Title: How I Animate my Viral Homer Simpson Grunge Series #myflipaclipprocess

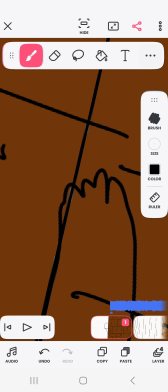1754s
And I always put a little something there as a placeholder just so I don't like,
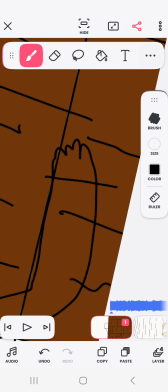1760s
because otherwise I do something like that and it's not always accurate.
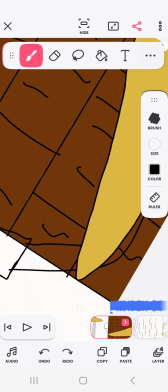1766s
It's faster just to put placeholder, actually safer. Alright.
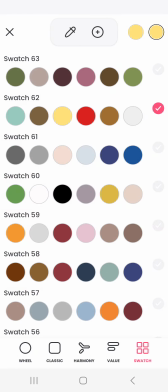1773s
In the long run, at least. Otherwise, you know, if you don't put a placeholder under something, you know, it's just gonna, well, it's gonna do that.
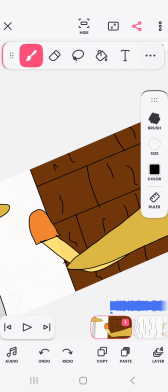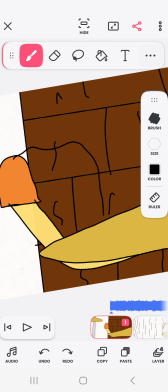1790s
But it looks like that. That's what he looks like.
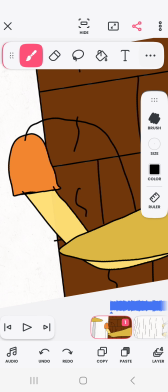1803s
that is.
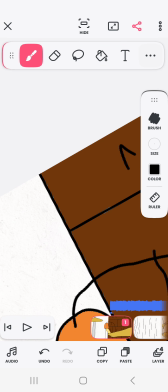1806s
Bert is kind of looking at the audience a little bit.
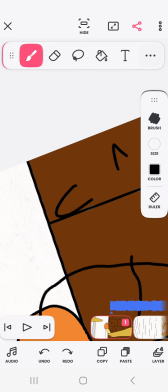1813s
It's kind of cool. Good for you guys. Got somebody looking at you. Kind of grinning a little bit too.
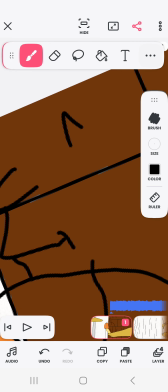1820s
I always make Bert grin because he's so happy to be there, working for his dad.
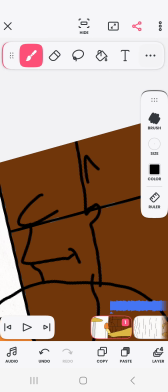1825s
Even if the singer never smiles, the drummer is typically smiling in these music videos.
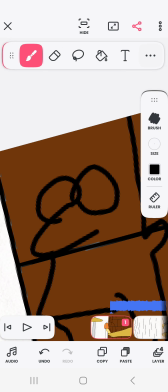1831s
I don't know about real life, but in the music videos at least, they're usually smiling.
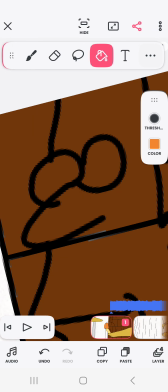1839s
I like to keep that in his character. He's just having fun jamming.
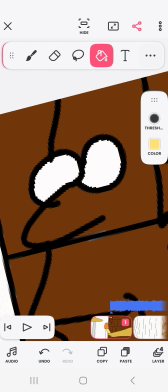1843s
I got the idea from a episode of The Simpsons where Bart is a drummer.
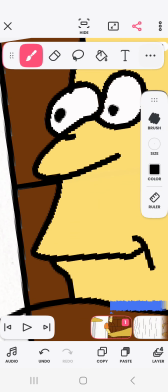1849s
Right, so here we go. So this right here,
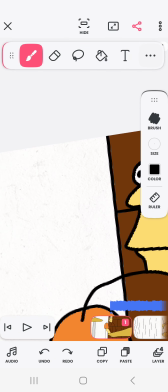1857s
I learned how to draw him after watching an episode recently, so it's more like that.
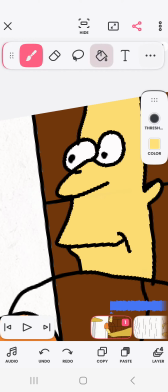1862s
So I'll point to you. Let's change that. I'll show you a little bit.
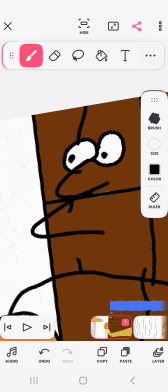1867s
So I used to think it was like every other Simpson characters, but it's definitely not.
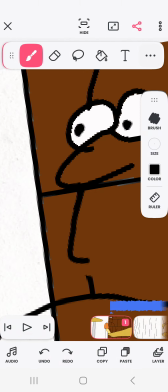1872s
So it's more like this.
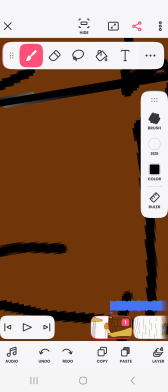1880s
Smile. Come on, smile. Give us a smile.
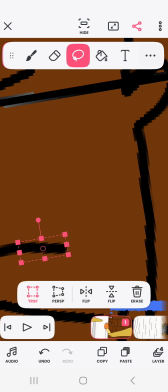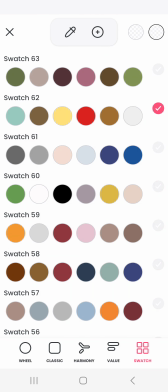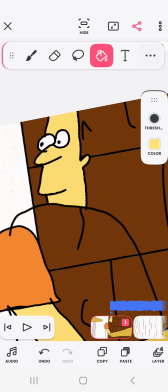1893s
Okay.
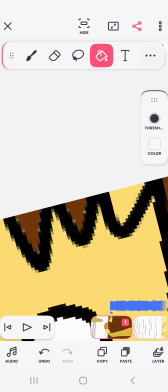1898s
Yeah, we always forget the point. I always forget the pointy stuff. Pointy hair.
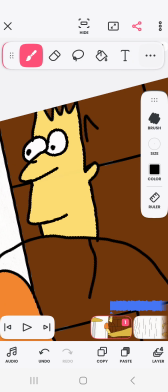1903s
So, that is way too small of a head. Come on. Just gonna make that.
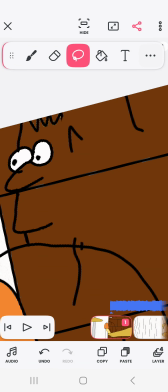1910s
I'm gonna make it thicker. That's always a little shortcut. Making things seem big. I'm also gonna make it still a little coney,
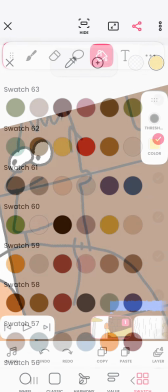1922s
because that gives the audience the illusion of perspective.
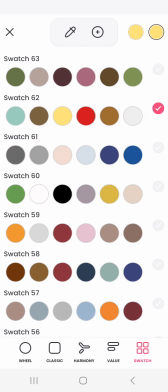1927s
Even though it's just a dumb mistake on my part, the audience will see it as, oh, look at him, he's so smart, he's doing perspective shots, woohoo.
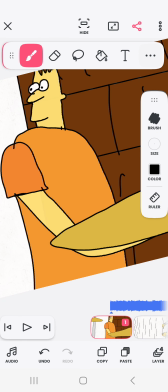1938s
This is all a trick I learned. Just make things look like they're on purpose, you know?
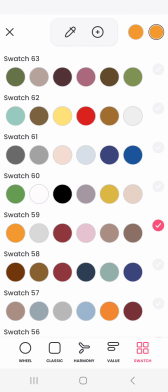1946s
Half the stuff I get praised on is probably because of accidents, happen on accidents.
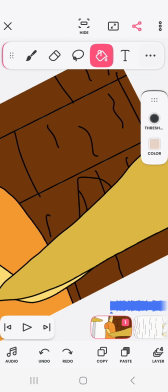1952s
Alright, so I usually use this one as the skin for my other videos, but over here I use them as drumsticks.
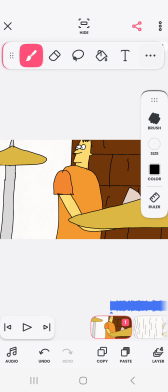1961s
As the color for drumsticks. Okay, so look at this.
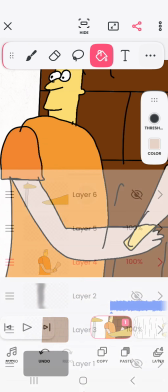1966s
If I do that, or even
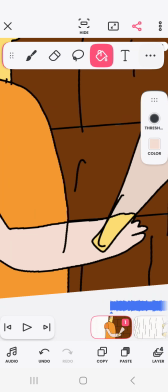1970s
that, well, then that doesn't look right, because, contrast.
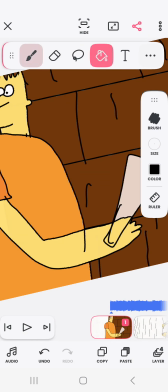1977s
I'm gonna have contrast, so we do that.
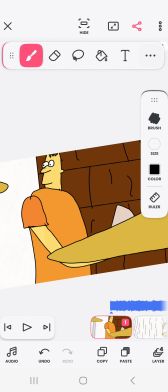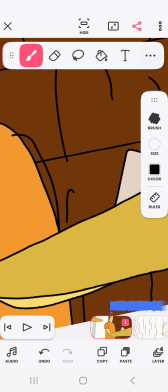1986s
Almost forgot his other arm, so yeah, he's just gonna, little arm there, little sliver, good Nirvana song.
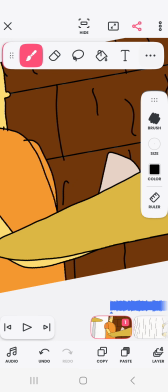1996s
If only they had a music video, right?